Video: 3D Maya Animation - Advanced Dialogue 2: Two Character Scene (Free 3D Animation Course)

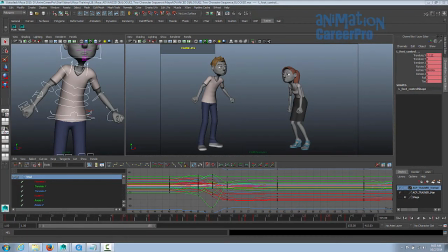Hey guys, so this is Advanced Dialog 2, 2-Character Sequence. So in this class we're going to focus on action and reaction between two characters. You can use the dialogue I have in the file here. You can include your own dialogue. For this exercise we want to keep it about 10 to 15 seconds long and no longer than that.
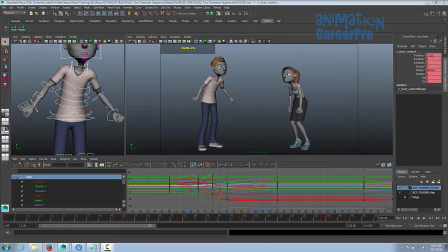Remember our workflow? First we do the lip sync on the characters. So what do I do in a 2-character sequence is do the lip sync on one character, it doesn't matter which one, and then do the lip sync on the other character. And then we would do the body animation and then the facial on both.
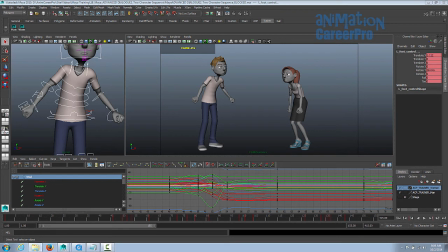What I usually do is I take a look at the scene and I see who's talking first, like who speaks first, because whoever speaks first, the other character will react to what the first person said. So usually I'll animate the person who speaks first after the lip sync is done on both. I'll animate the character that speaks first and do all the body animation for that character.
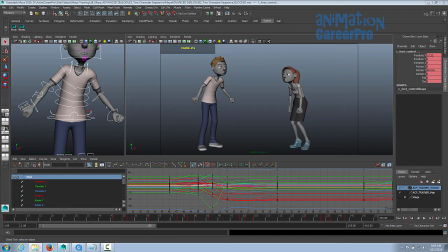And then I'll go to the other character and do the initial reaction and just do all the body animation for the second character. We'll take a look at the blocking for this animation, break that down, and then we'll take a look at the final animation and break it down as well.
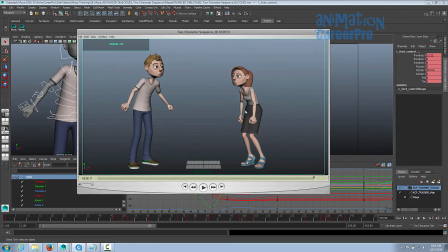So this is the blocked version. I did lipstick on both characters, then blocked it out.
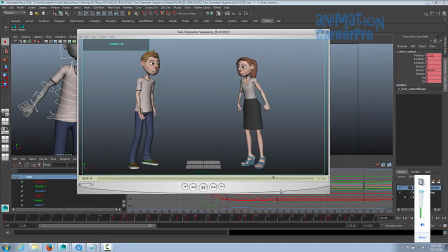So she speaks first, I animated her first, and I just started her in this pose. because you listen to the dialogue first and you can sort of decide how they're going to be standing just to start off the piece.
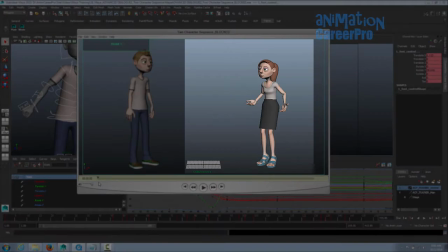So we're just looking at her right now and the girl. The first thing she says is, they just want to give you their blessing. So I want to get her into this pose.
They just want to give you...
The word just. So the vowel is U in just.
They want to give you their blessing.
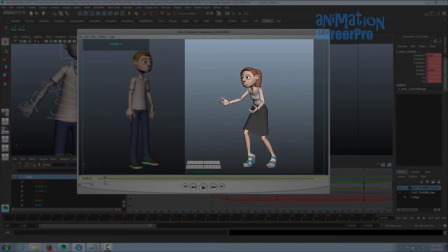So she hits the U right in the word just for her first pose. But then we anticipated that first. Remember you step back on the timeline and include your anticipation pose. so this is her anticipation and then just on blessing we have the accent
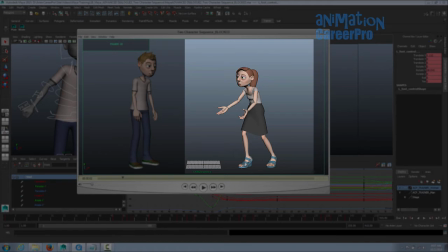so she stays in the same general pose but she just accents on the e in blessing okay so she's reacting to what he's saying at this point she straightens up she holds her position after the word blessing and
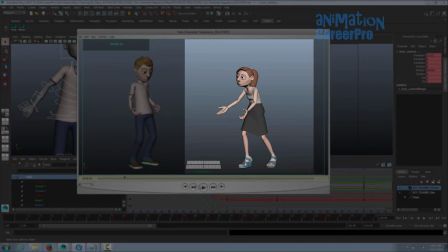he's saying oh great right he's not thrilled about that at all and so she's going to react and she goes into this pose where she's a little bit appalled by what he's saying. She's not too sure she likes his attitude, right?
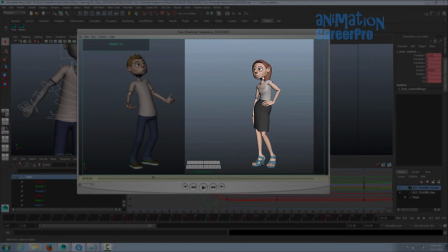So she goes into this position with her hand on her hip, and notice the pose. If you draw the line of action through, she's posed in this S-curve. Again, when you're posing your character, remember all your curves and your silhouettes.
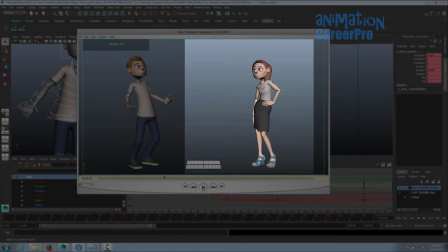Okay. And she says, well, if you want to be a part of this family, yes. Okay, so I posed her on, the main pose here is on the A and wanna. She goes to the extreme, but we anticipated that first.
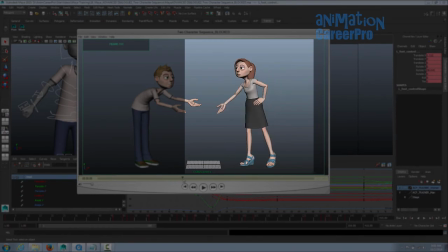So on the timeline, I would mark a key frame here, and then we would tap back on the timeline, however many frames, to get the anticipation in. Anticipation pose, and then our main key pose.
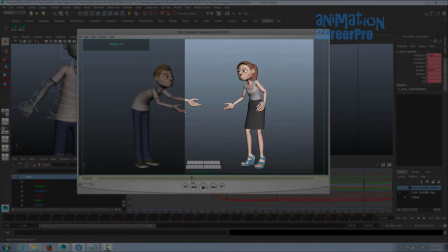And then I posed her out on family, on the A and family. and a little anticipation for that as well mostly with the hand and the leg so she brings her legs back because she's gonna swing her arm out her whole upper body is gonna move a little bit so the leg comes back just to give her some torque and energy transfer the energy into the upper body at
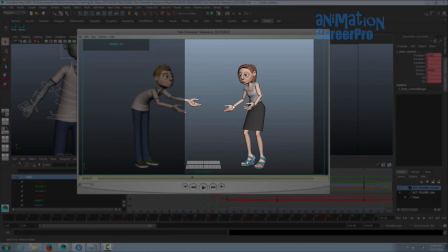the same time we're anticipating and we're paying attention to arcs at the same time with the arm going out well she's going through this whole movement of well if you want to be a part of this family yes the whole family yes part is arcs Her whole upper body bounce down and up,
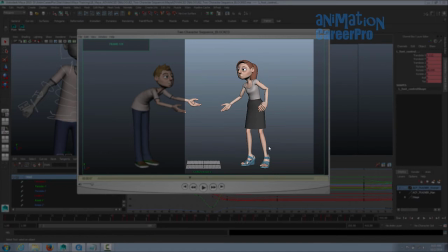and then down and up again. So we're thinking about our S and C curves, our nice poses. We're thinking about our silhouettes, arcs.
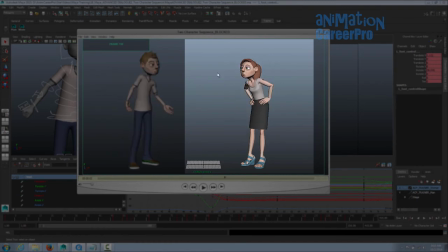She overshoots right on the E in Yes. And then she holds this pose for a while. Nice silhouetted pose. C curve. She's angry at this point. So remember our mood posture and posing. When characters get upset and angry, the pose is usually a little more rigid. So instead of a C curve, I kept her body.
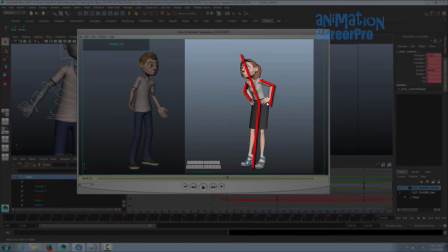Her upper body remains straight. arms are symmetrical and everything's just really straight and angular here legs are straight upper body straight so this is more of like a V curve really because she's upset we don't want to have her relax she's more tense and
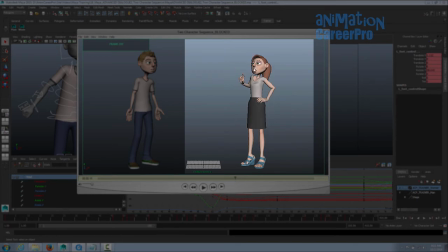there's a nice little hold after uh and so we get her into that pose and hold it and this makes for a nice little silhouette here she hits this pose right on the ooh sound in you so the OU vowels and
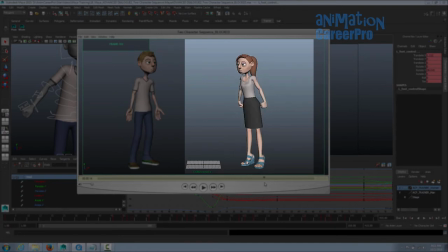then when you married me we hit it on the A in Married, but of course we went into an anticipation pose first, brought her down and back up on right on Married, so the overshoot is on the A in Married,
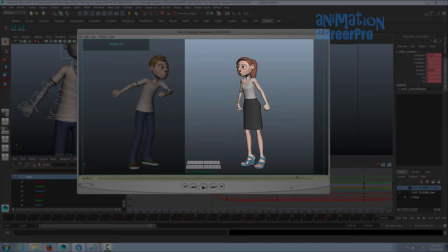and then we just have her come down for that gasp at the end, and we overshot that down and then she settled back up again, so that's what you want to shoot for, something like that, of course create your own poses, come up with your own interpretation with your own poses and timing, let's take a look at what happens with him in this blocking.
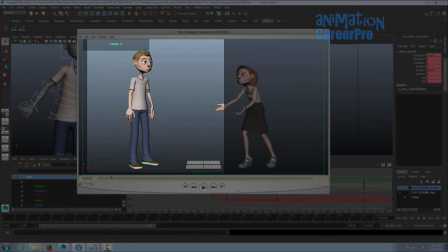They just want to give you their blessing.
So nothing at first, he's just listening. Also too, when you're planning up this animation, you really want to be thinking about when you're blocking your animation. You also kind of want to get an impression of what their facial animation might do. So when you're thinking about how they're going to move through their dialogue, actually have an impression in your own mind as to where they might look.
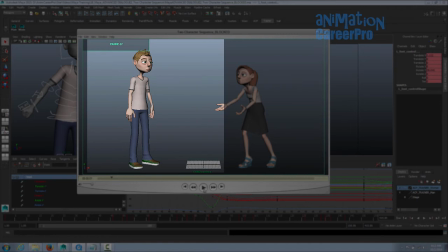So when you go to do the facial animation, the animation's already there and you just put it in the eye direction and everything comes together real nice. So let's take a look at him, he's just listening at this point.
They just want to give you their blessing.
Okay, so he goes into this pose for, oh, right? You'll notice there's a little accent on great.
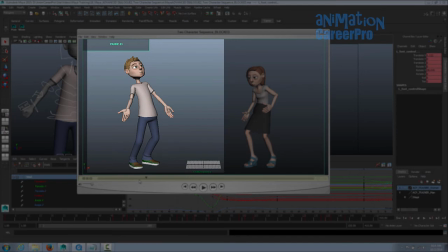So he stays in the general pose. We give him a little movement, a little accent for E in great, the EA. In this example here, it's two accents in the same general body pose with this C curve, but he gestures a little bit with his hands. So you can include in little gestures too.
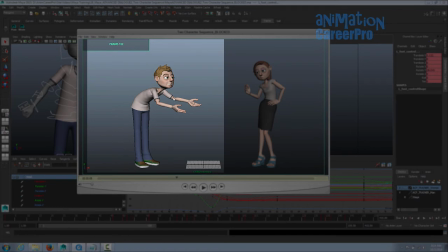Right on the E in blessing, he goes into his next major pose. and also this is you know a nice silhouette as well and we anticipated that as well we included an anticipation pose the anticipation pose is right about here even in the blocking we included these wrists dragging as he's lunging forward and this is a quick movement on blessing so we overshoot it
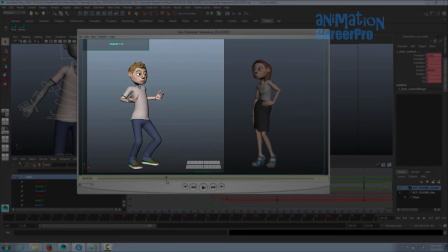you see the overshoot and then the settle so anticipation overshoot and settle and you'll notice a little bit she's saying you want to be part of this family and he doesn't like that either so we put in that little accent there Now it's really rough.
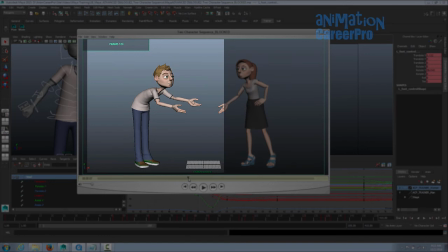I was thinking to myself, I'll cushion that later. And I'll probably put a blink in there as well, and maybe an expression change on that little accent. As soon as he hears part of this family from her, he's just like, oh man, I can't believe this.
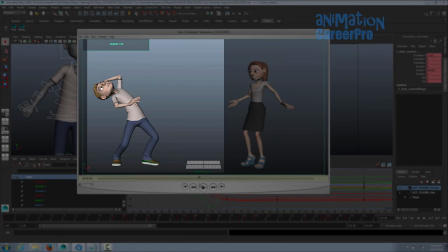So he goes into this, we got him into this really extreme pose here where he just smacks his head. Okay, so we just simply went from this extreme pose. We're going to ease out of this. Instead of anticipating, this is kind of an awkward pose to anticipate from.
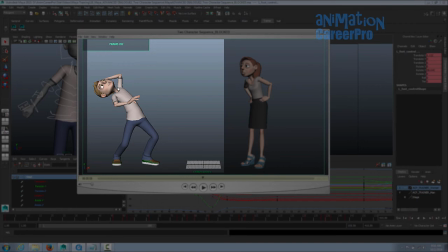I mean you could do it, you could bend him at the knees a little bit, but I just chose to ease him out of this pose and get him into the next pose on this next piece of his dialogue. Making sure there's nice arcs here, which is easy to do if you're using the FK arms and everything.
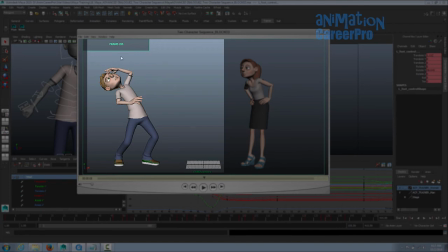It's easy to get that nice arc through this motion into his next pose. Notice the tilt of the shoulders and the design of where the arms are. They're both sort of sweeping out a little bit as he's gesturing toward her with a bit of a shrug as he's saying, like, who says, right?
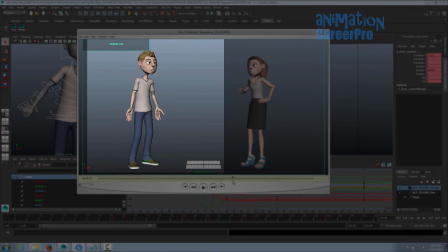And then that's a little, that's an accent.